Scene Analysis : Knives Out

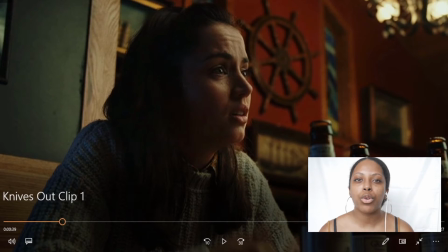Compared to all of the other characters where they have motives in the film that would make sense why they would kill Harlan, she doesn't have those motives, and it's kind of put there in place from beginning to the very end of the film.
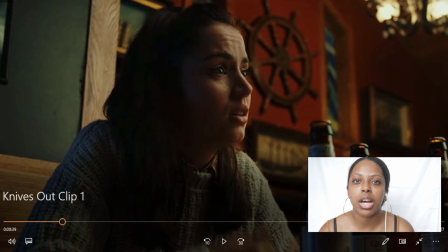She's a genuine person who wants to help Harlan and really doesn't have any bad motives or any bad energy towards them. Taking that in mind and looking at what's going on in her background compared to Ransom's
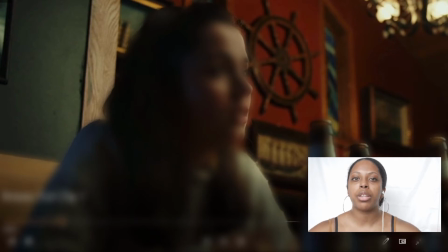frame, where his background is open, there's the rest of the diner behind him. She's kind of at the back wall, and what that shows is that she's closed in. She's feeling closed in this moment where she doesn't really have an escape, boxed in.
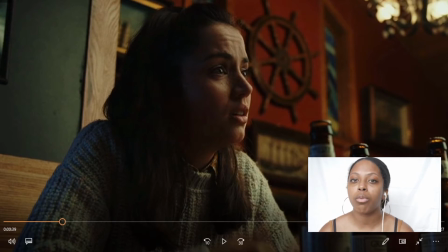If you take the look at the colors, green and red are very prominent colors in the beginning of this film, and it shows once again here in this shot, in this scene. Green usually representing a sickly feeling. It can mean earthly, but I don't think it really means that in this film.
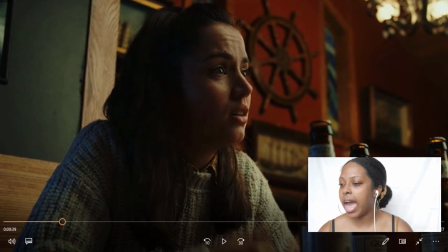I think it means sickness, uneasiness. And the red can represent anger or passion. And I think within this scene, uneasiness and anger is really the qualities that are showing the most from her right now.
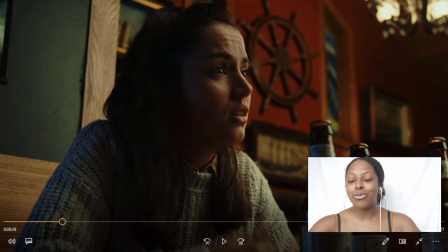And if you bring that, if you take that, and then you also look at the lighting, the way she's lit in this frame, she is mostly dark. She's in shadow. And that's just showing that she's at a dark moment in her life right now.
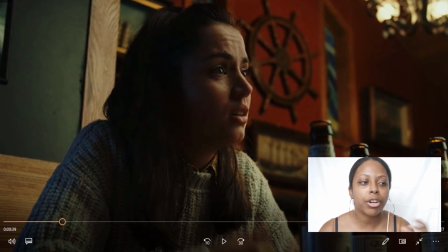That she didn't commit murder, but she is covering up all of these things, and she's willing to go to jail and all of this stuff. And that's really showing with the lighting. She's not at her purest state right now.
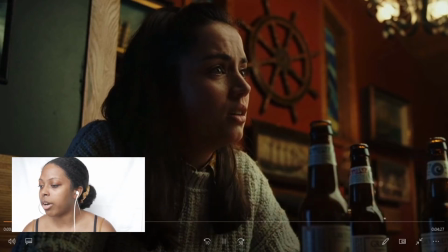And like I said, look at the bottles, alright? So in Ransom's shot, there was 4 bottles. In this shot, there are 3. That's not on purpose, right?
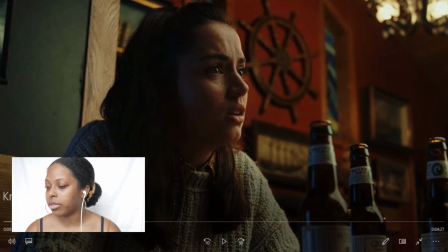If you look at the shape of the bottles, it looks like a triangle, right?
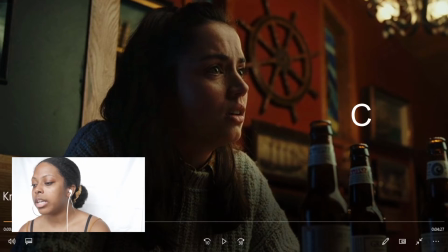We have A, B, and C. So if you look at C is the one that is the furthest back, right? That's the point, the tip of the triangle. And that typically means power or a high point.
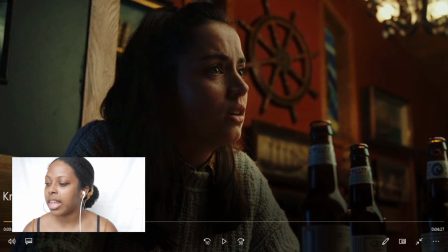And so in this scene, I think that the tip of the bottle, and I might go a little bit stretching here. I know the bottles aren't on purpose, so take this with a grain of salt.
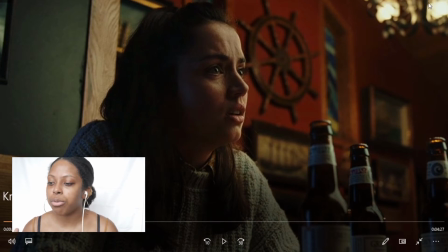But I think with the scene, even though she's going through all of these emotions and she's feeling dark and she's feeling boxed in, she still holds a certain amount of power over Ransom,
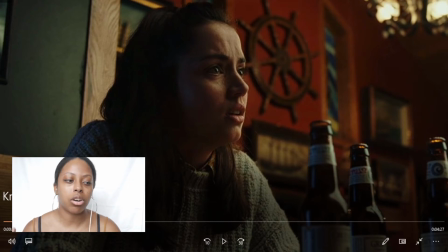who has 4 random bottles and his glass beverage.
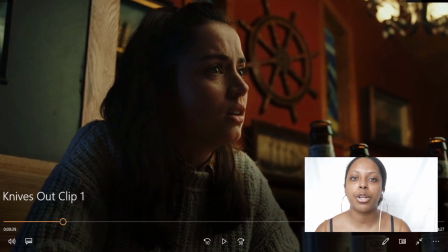Also look at the relationship from Marta and the camera. Ransom seemed to be farther away from the camera, but she's up close, and this is more personal. We're personal with her right now. We are feeling what she's feeling.
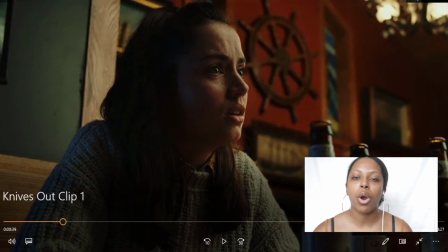We're empathizing with her. Whereas with Ransom, we're not really empathizing with him. It's not really about him. So let's go ahead and keep on going.
You gonna say something?
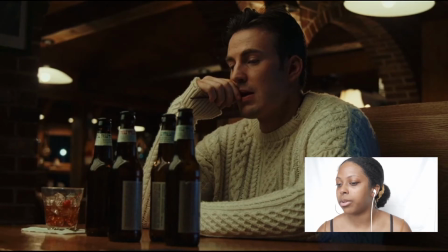Alright, so let's go ahead and take a look at Ransom. Let's go back to this.
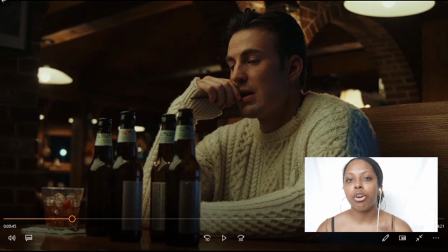So like I said, there are 4 bottles in this scene. When people drink, they're usually feeling like they need to let go of anxiety, of any stress that they might be feeling, or they might be celebrating. And I think that could be applied to Ransom here.
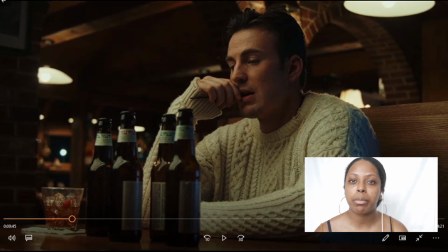I honestly think that he's probably experiencing both of those emotions.